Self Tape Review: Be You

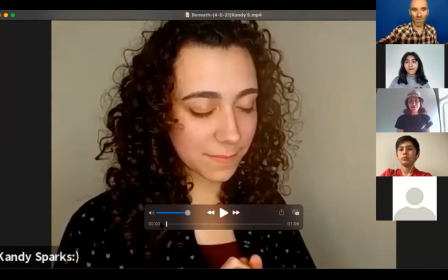[4:10]
This is Candy's tape for this month's practice scene.
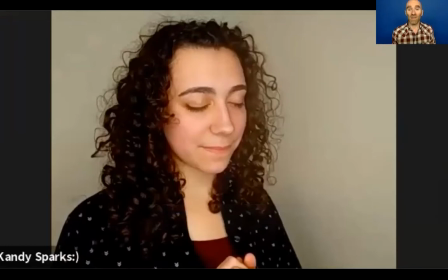[4:15]
Those of you who are interested in material, if you're like, oh, I don't have anything to work on, come back next week because the first Wednesday of the month, so next Wednesday, May the 5th, I will be going over that month's practice scenes.
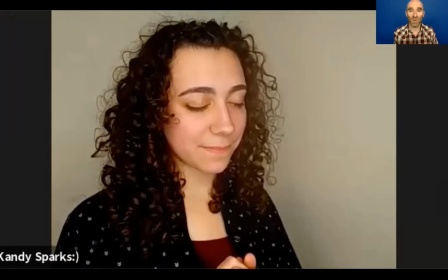[4:31]
And this time I'm going to be giving you a range of scenes to choose from, so you can choose something that's appropriate, specific for your age. And I'll be breaking down a practice scene in front of everybody. So for this month's practice scene, which is from a project TV movie, I believe, called Beneath.
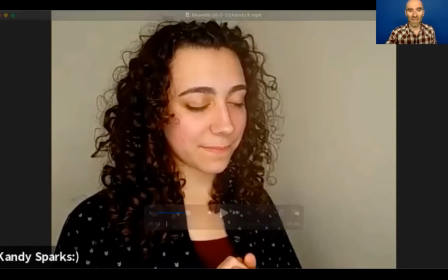[4:47]
Am I remembering that right? And let's take a look. So first up, let's just go a moment.
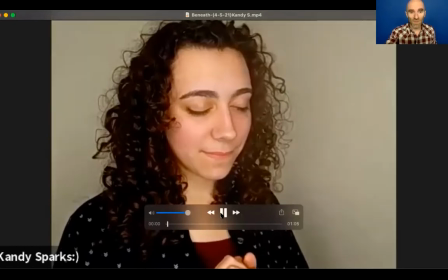[4:54] And where do we see her eyeballs? Why do we celebrate them dying? There. So we've got
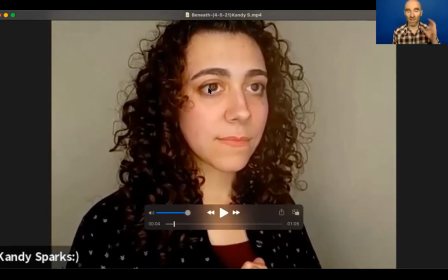[5:00]
eyelight, you can see that she's got a ring light, that there's a distinctive ring around the pupils. So well lit, neutral background. She's in a medium close-up, top of her head down to just below her armpits.
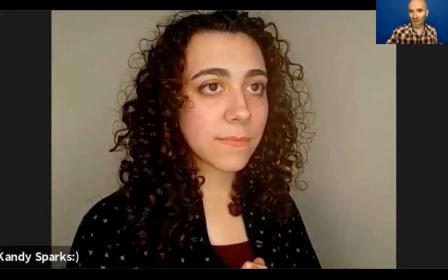[5:16]
Does it matter that her hairdo is cut off slightly? No, it really doesn't. Not in my opinion, and I think that is borne out by the folks who watch tapes a lot. She's in the middle. She's even given herself a little bit of nose room, like a little bit of room on the side of the person she's talking to.
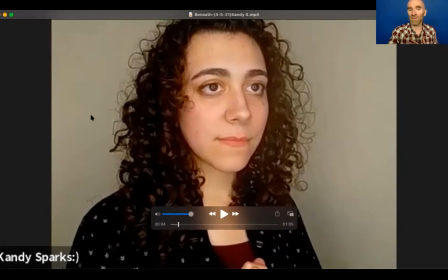[5:36]
Not a lot, but there's but if there was this big space behind her instead of in front of her, you wouldn't necessarily know why unless I had told you, but you'd be like, something's slightly off about it, right? Like if I'm right, so if I drag you over to the side, so I'm talking to you, and I'm talking to you over there, and for some reason I'm talking to you like this, right? Even that much off center with this space behind me, it looks sort of strange. So I want to put it back to the center, bump, and going back to Candy's tape, voila.
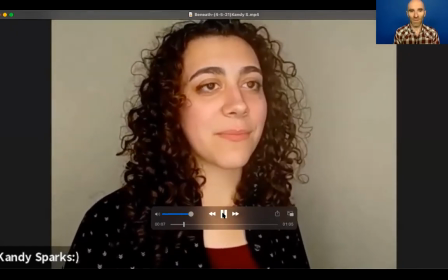[6:08] We're not celebrating, we're honoring them. It's our responsibility.
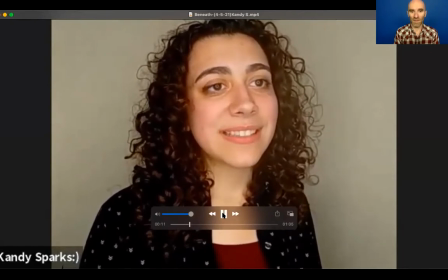[6:14] Mom and Dad don't even know we're doing it.
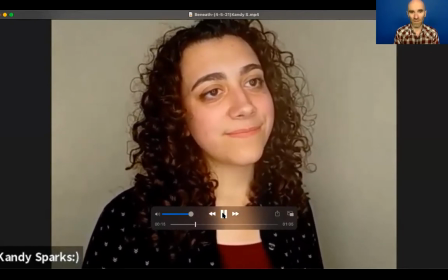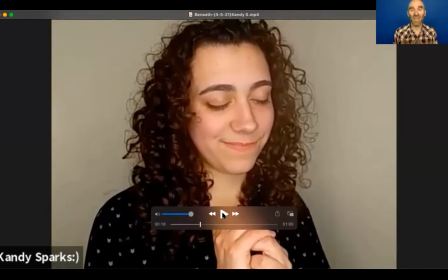[6:21]
And now Candy, in her email to me, was like, I know I've got the smile, at the beginning of it, and I think that for the purpose of exploration, having a strong feeling or opinion about the parents,
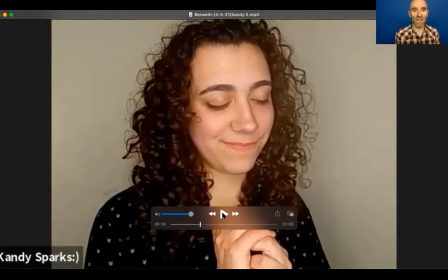[6:35]
and about this ritual, of praying at their grave, is what I recommended. I don't think that there's anything wrong with the smile here, with having this strong feeling or opinion. So interestingly, I think the things that make us self-conscious watching our work are very rarely the things that pop for other people.
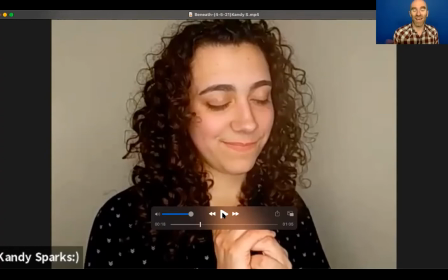[6:53]
So Candy, I just want to reflect that back to you. And hopefully everybody else sees themselves in that. We're like, oh, I know what the thing that bothers me about my tapes is, but probably that's not what other people are noticing.
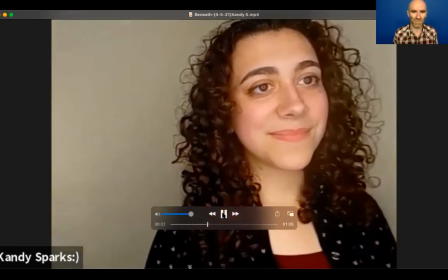[7:07] Happy birthday. You too.
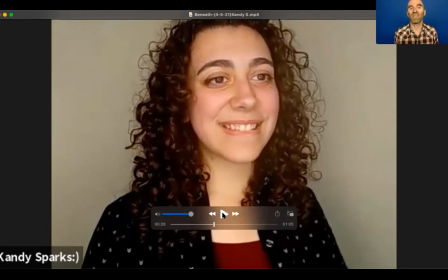[7:12]
Right, so there's so much like genuine delight here, and we're seeing that in the connection. These two are supposed to be sisters. They share a birthday, even though Candy is the older sister. And so the again, strong feeling or opinion about the sister, that relationship, nice and clear, coming through nice and strong.
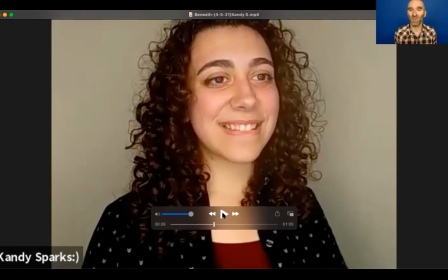[7:31]
Now, I suspect it's because Candy and Christina have also been coming to this class for a very long time. It was fun for them to do the scene together, but that reads as character, which is so beautiful. So you think about that when you're choosing who to have for your reader.
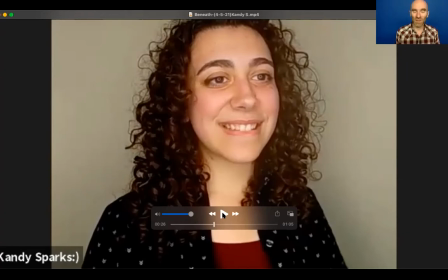[7:46]
This idea that whatever you're actually feeling will be experienced usually by the people watching the tape as part of what's going on for your character.
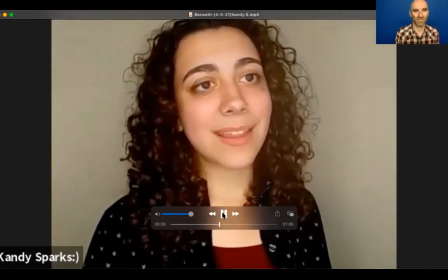[7:55] I didn't get you anything. That's not shocking. Open it.
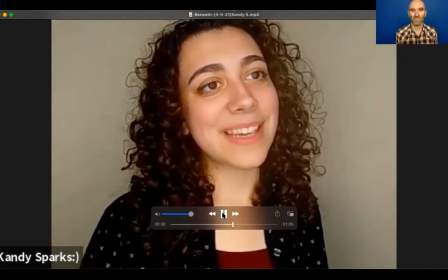[8:03] But this is yours. Mom gave it to me when I was 14, and now I'm giving it to you.
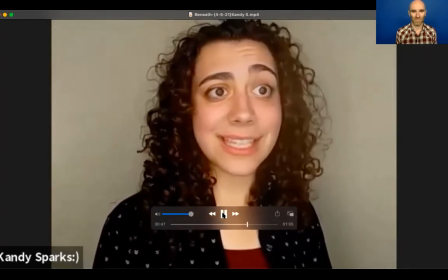[8:12] Let me have it. Yeah, right. That was you drive when you were my age.